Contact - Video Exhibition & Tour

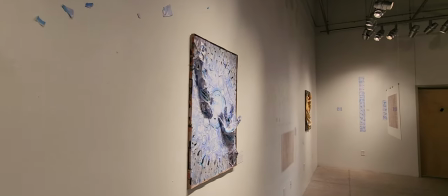9s
Hello everyone, my name is Christopher Liu, and it's my pleasure to virtually tour you through my recent solo exhibition, Contact.
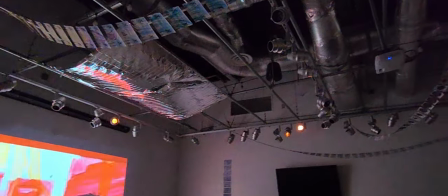21s
Contact is a short film comprised of 5 scenes, all hand-painted, composited, and collaged to create an audiovisual installation experience.
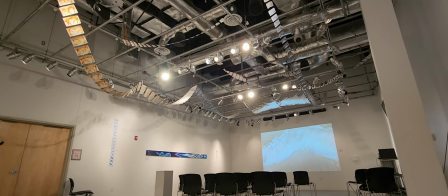32s
Stop frame, scratch film, and painted frames are of the numerous techniques used to abstract the sensation of touch.
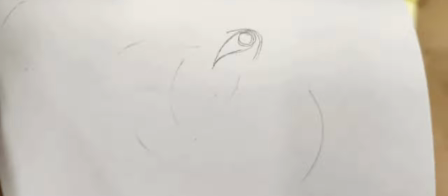39s
I draw from the void and manifest expressions of the sensation that I have felt to some extent, yet am never able to retain.
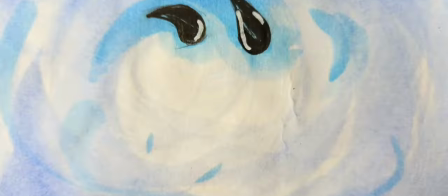47s
The warmth and embrace of another person is fleeting and intangible. The elusive and intangible, such as light and touch, are some of the devices that I used to manifest my work.
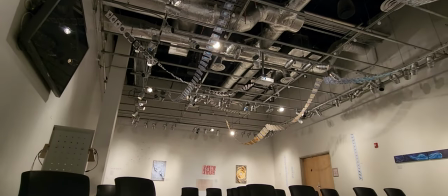59s
Once the story was animated, I decided that the way to bring this illusion of movement on the screen into reality was to incorporate the physical,
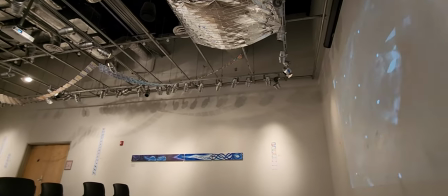67s
individual lifeless cells into their own unique works.
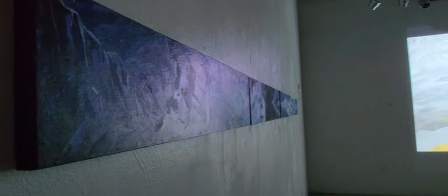70s
The panel scene, scene 2, Reshape, lent itself to its own display,
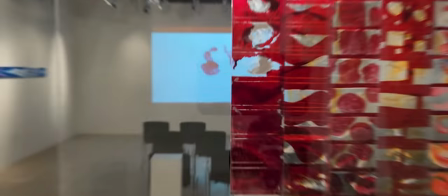76s
but the scratch film, scene 3, Retention, would show its true colors hung and illuminated.
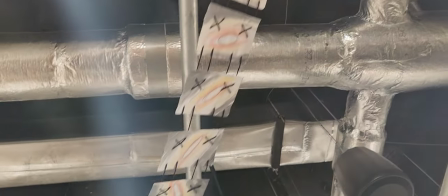83s
Half of the watercolors were woven and strung, and the rest torn apart and reassembled in 3D collages, breaking the surface to reach out into the space.
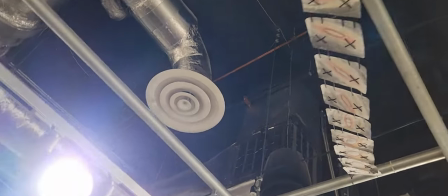93s
I once again invite you to experience the physicality of animation and the retold classics of Genesis and Introspection,
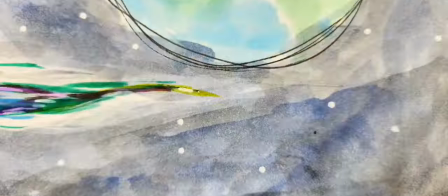100s
Conflict and Unity, and Transience and Reincarnation. I present Contact.
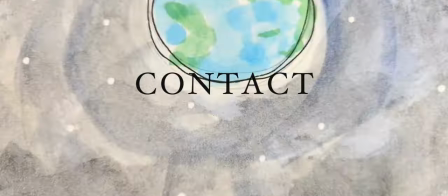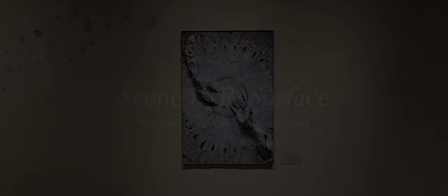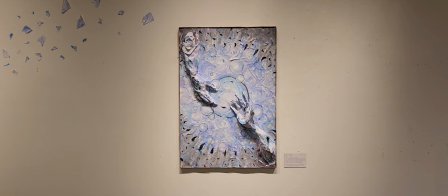126s
When determining where to start my story, I began with water, the stuff of life.
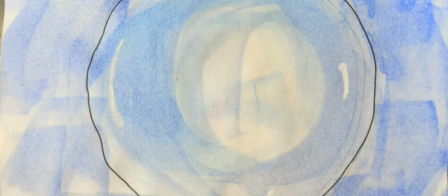132s
Life manifests from the water just as I put paint to white paper.
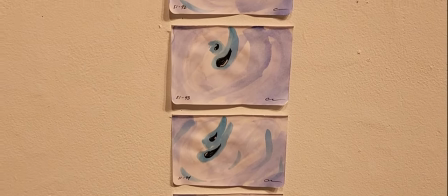138s
The rain gives way to fluid life forms that dance across the screen in a careful choreography, depicting qualities of attraction, division, and separation.
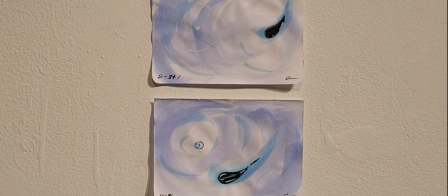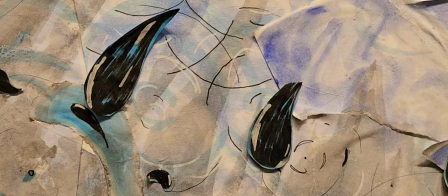155s
The physical depiction of the scene is a collage made up of actual animated paintings.
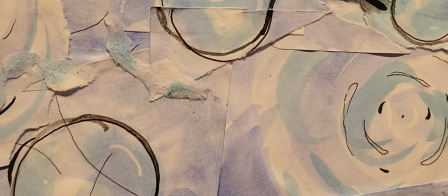160s
The paintings, or cells, in the animation that were torn apart and rearranged.
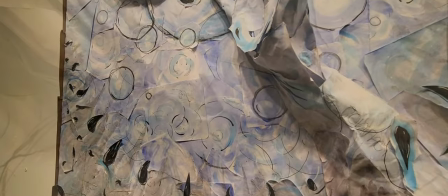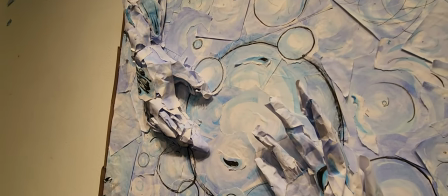172s
Arms reach out over the void of drops, reinforcing the theme of attraction.
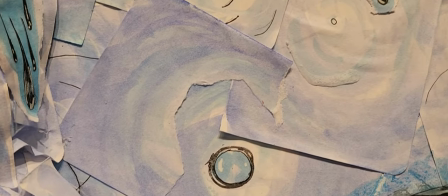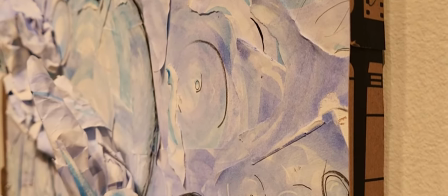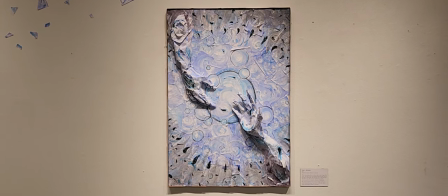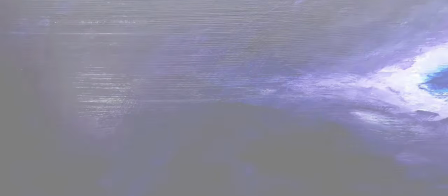230s
In the panel sequence, I wanted to depict the inertia and power of water. These nodes fall from the sky, crashing into the twilight earth.
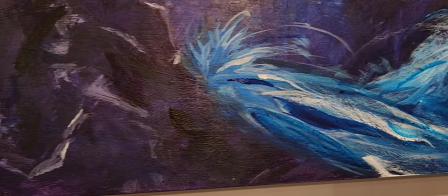243s
Their wake washes across the panel and steadies to a stream where their energies gather.